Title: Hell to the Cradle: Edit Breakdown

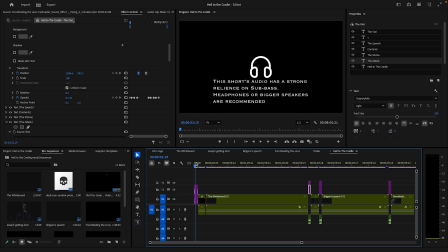[37:02]
So I very quickly added this in to kind of cover my ass. Then for the credits, so I'll get to the second. This track's from the Sacrifice trailer for Left 4 Dead 1. It's a DLC trailer. I just stole the audio from it.
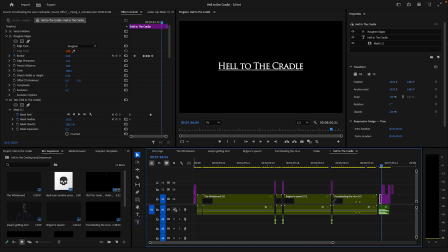[37:24]
This effect, this inky effect, was such a happy accident. Look, I knew what I was doing. Basically, I found this thing called Roughen Edges. I had a completely different idea, but basically I was going to roughen the edge around the screen itself.
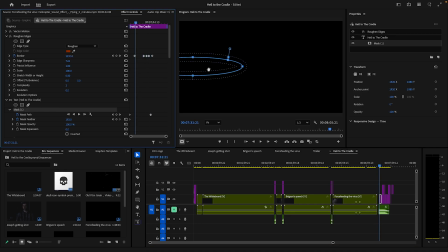[37:37]
But then I applied it to a mask. Basically, I applied it to here. And basically, it has this like effect where it kind of starts appearing, and it's just like, yeah, it just works really well.
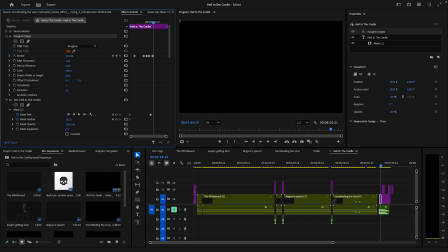[37:53]
And that's literally just from adjusting like this, just literally smacking up this, smacking it down. Really, you can see here, it kind of like makes it disappear. But again, this effect is not designed to do this. It's designed for something else. But the fact is, I'm using something, and you just have to mess around with it until it works, and it works.
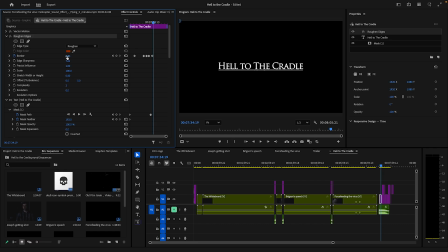[38:10]
It really works when it shouldn't really. And to add on to this, I added the opacity mask, so where it comes in, it actually has this opacity mask that's kind of dragging itself across, if you see here.
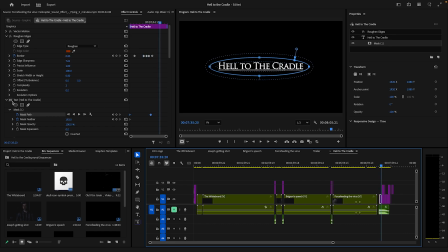[38:27]
It's actually making its way across, so it's not... Because if this wasn't here, for example, if this mask wasn't here, it would just kind of be like... kind of straight up. Which is not terrible, it's not terrible, but I kind of wanted this bit more of this kind of like motion to where it's kind of like coming in
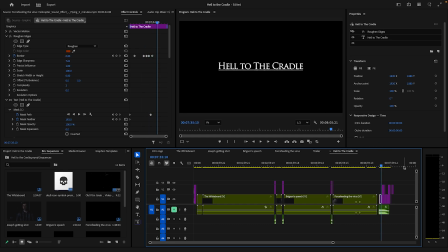[38:46]
from the left first and then coming through. And I used this effect for the credits too. Yeah, again, same thing. I didn't use a mask this time, I did just do it straight up, but it works here too, and it's just more interesting. Instead of it just being like, oh, appear, disappear, I like added it with this kind of thing.
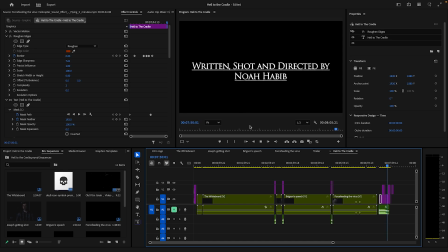[39:04]
But yeah, the trailer, little bonus.
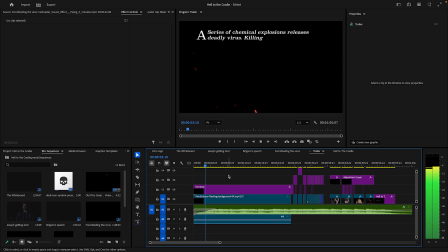[39:09]
So the trailer, I used the same intro, but I retimed all. This is just a pain in the ass, by the way. Re-keyframing these to match the music, so you can hear in these drum beats. That's when they appear.
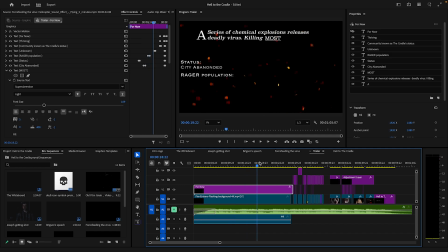[39:28]
That was such a pain in the ass to retime. I was not happy about that. But then it cuts into it. It's like. So here, instead of using the thing of like, oh, dragging the sequence, I just kind of stole the raw clips, like copy and pasting from them, because it gave me a bit more tactility,
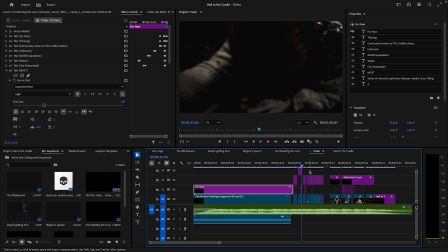[39:46]
because I had to re-lengthening them and that kind of stuff. And it was just a lot easier to use the actual clip straight out instead of it being like instead of it like using the sequence clips.
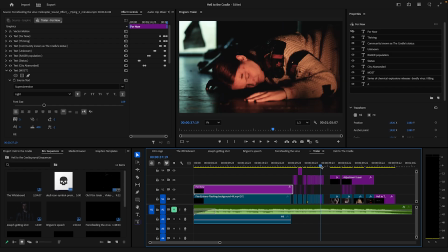[39:59]
The balance of this is, I wish I used more shots from this beginning shot, because this color palette, like if you watch this, it stands out so much more, this kind of single shot,
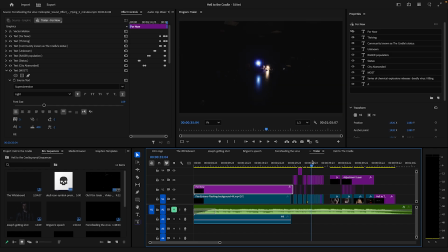[40:07]
because the rest of the shots are so so subdued with their colors. Another thing I had to do is, all of these are the color grades, because every single one of these has a slightly different color grade.
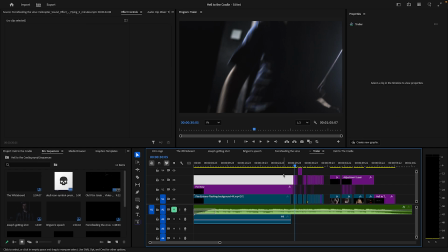[40:18]
They always try and do the same thing, but they have to be adjusted differently because each shot was different.
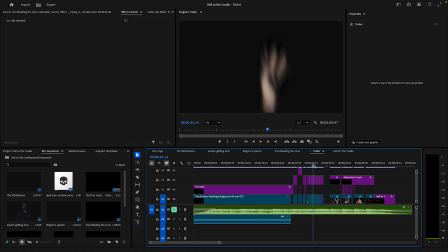[40:22]
So I had to also copy and paste all the color grades for each one, so they all had their own custom color grade, which is quite funny.
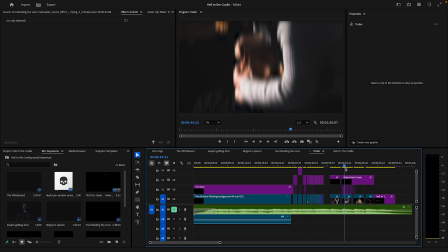[40:30]
But I was really happy with how this came out in the end.
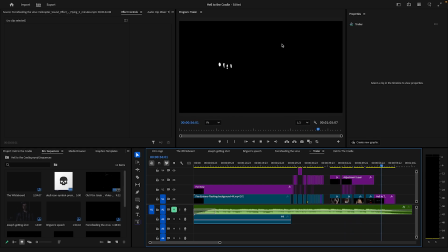[40:33]
And yet again, you can see here I used that inky, splotchy, bringing kind of effect. This is where I actually started it with first, before I applied it to the end credits. But yeah, that's pretty much it, really. Fucking hell, my mouth is dry.
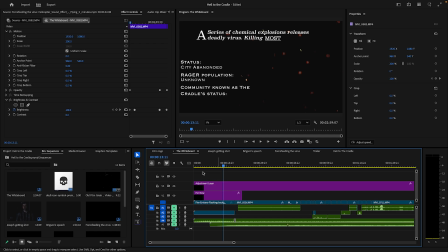[40:53]
The grade. So the grade I have not put as much effort into as I did Run DFR, because I just didn't have time, to be honest with you.
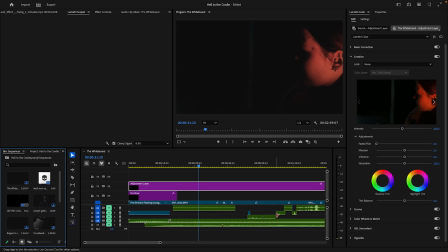[41:00]
The grade is this kind of khaki color. I don't know if you guys know that color.
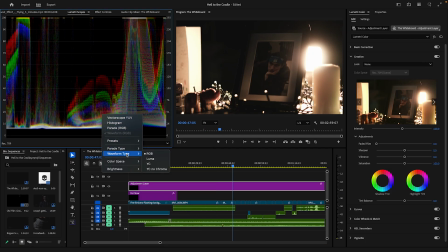[41:06]
It's like a khaki kind of color.